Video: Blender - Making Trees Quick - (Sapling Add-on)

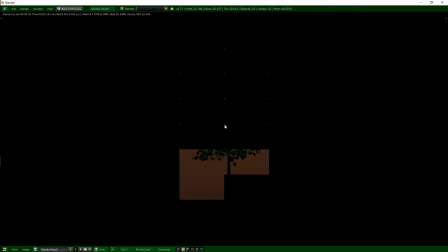(8:06)
change this into a point lamp and there you go and there you go look at
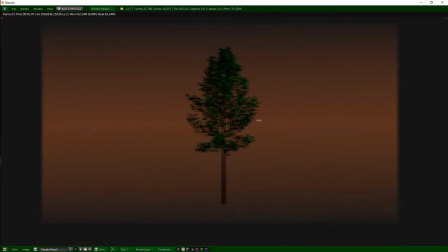(8:11)
that it looks pretty good wow oh great for background
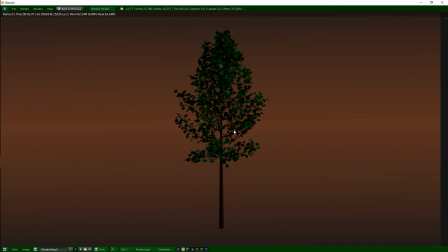(8:16)
trees even foreground trees to be honest because that looks pretty damn good and they
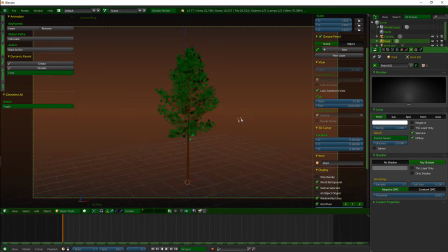(8:21)
only took what about five minutes uh less than that really when you know
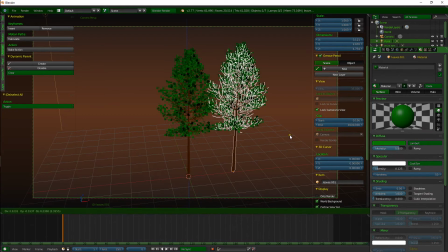(8:26)
what you're doing what are you I'm gonna talk so there you go we can duplicate these now and we will rotate on the xxx x axis so you can easily duplicate and
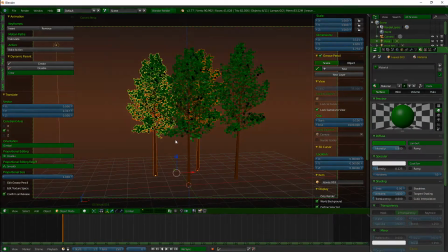(8:41)
move them around there so they don't look too repetitive if you rotate them and render that and you get a nice
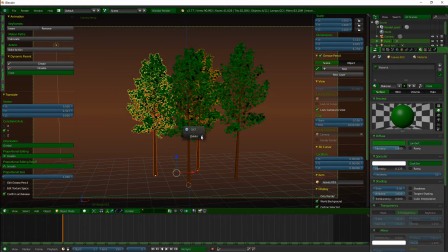(8:47)
little cluster of trees there looks pretty good now let us delete these let's get rid of all
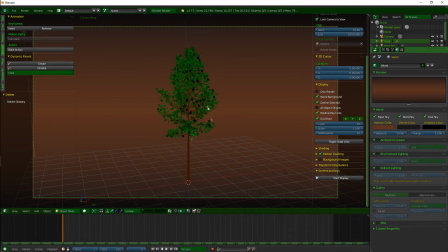(8:55)
of these if you want to do a forest scene this is going to be quite taxing because as you can see this small little tree here it's got 22 000 vertices best part of 23 000 vertices so i got trees i've done trees that are like 300 or 30 000 vertices
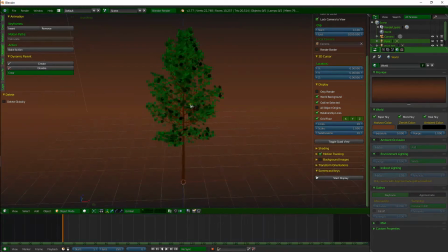(9:13)
which per tree which is obviously not very good if you want to do a whole forest scene so i'm going give you a little brief tip of what i did when i used when i did a forest scene i'm going to show you the files of mine see
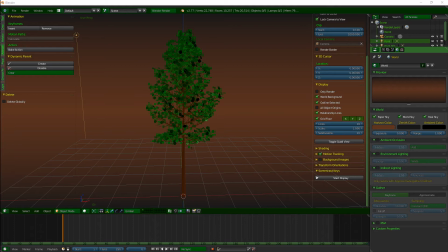(9:27)
if i can find this i should have done this in advance got it already but i forgot let's have a look here
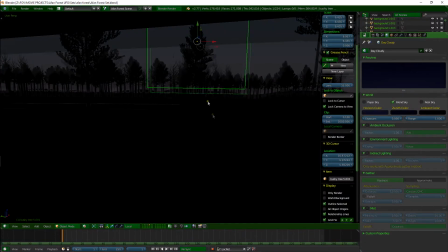(9:35)
okay this is the forest scene there as you can see there's a lot of trees
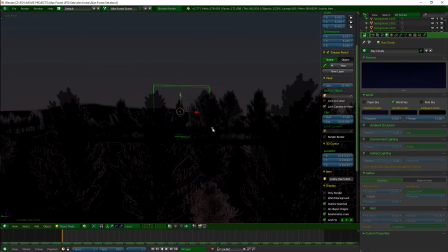(9:41)
in here kind of so if I zoom out here and I go into solid view
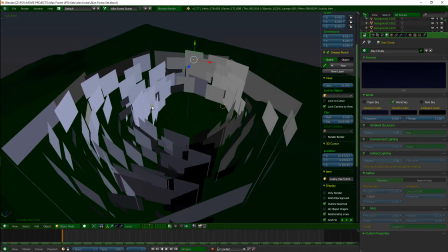(9:50)
where's it gone there there you go you see there's all it is is a bunch of planes showing the images of
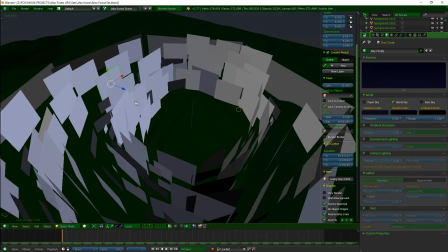(9:58)
trees which I created myself all the trees I did exactly the same as I just showed
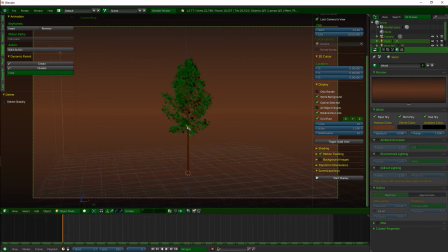(10:05)
you in here so I just basically I positioned the camera slightly looking up because um i was making tall trees so it gives it more of a tall kind of look to it if you're looking up i changed the resolution of the camera over here
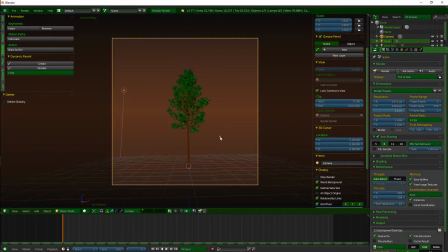(10:21)
let's just zoom out kind
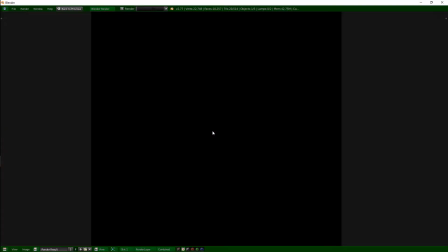(10:26)
of got it like that i went into shading may turn put the transparent on and do the render turn
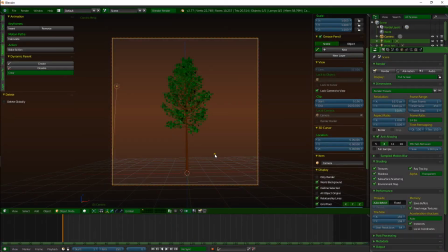(10:34)
off the background there so we can see like that it looks pretty good so you can save that by pressing f3 and then come in here delete this and just create another one and keep doing it I think it did about 20 different trees and then just put all the images in as
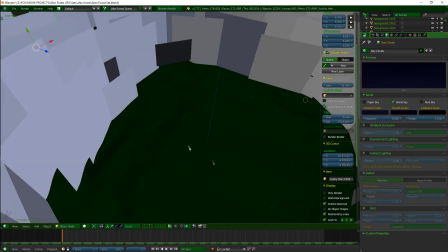(10:51)
planes into this file and make it in a big circle because in the middle here is when the action takes place so whatever way you look you can
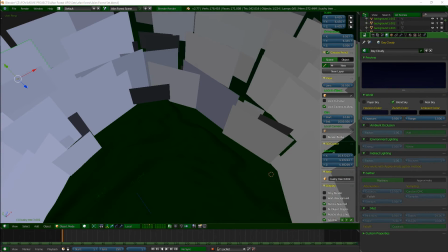(10:59)
see trees so I'll give you a quick show of what it looks like in a render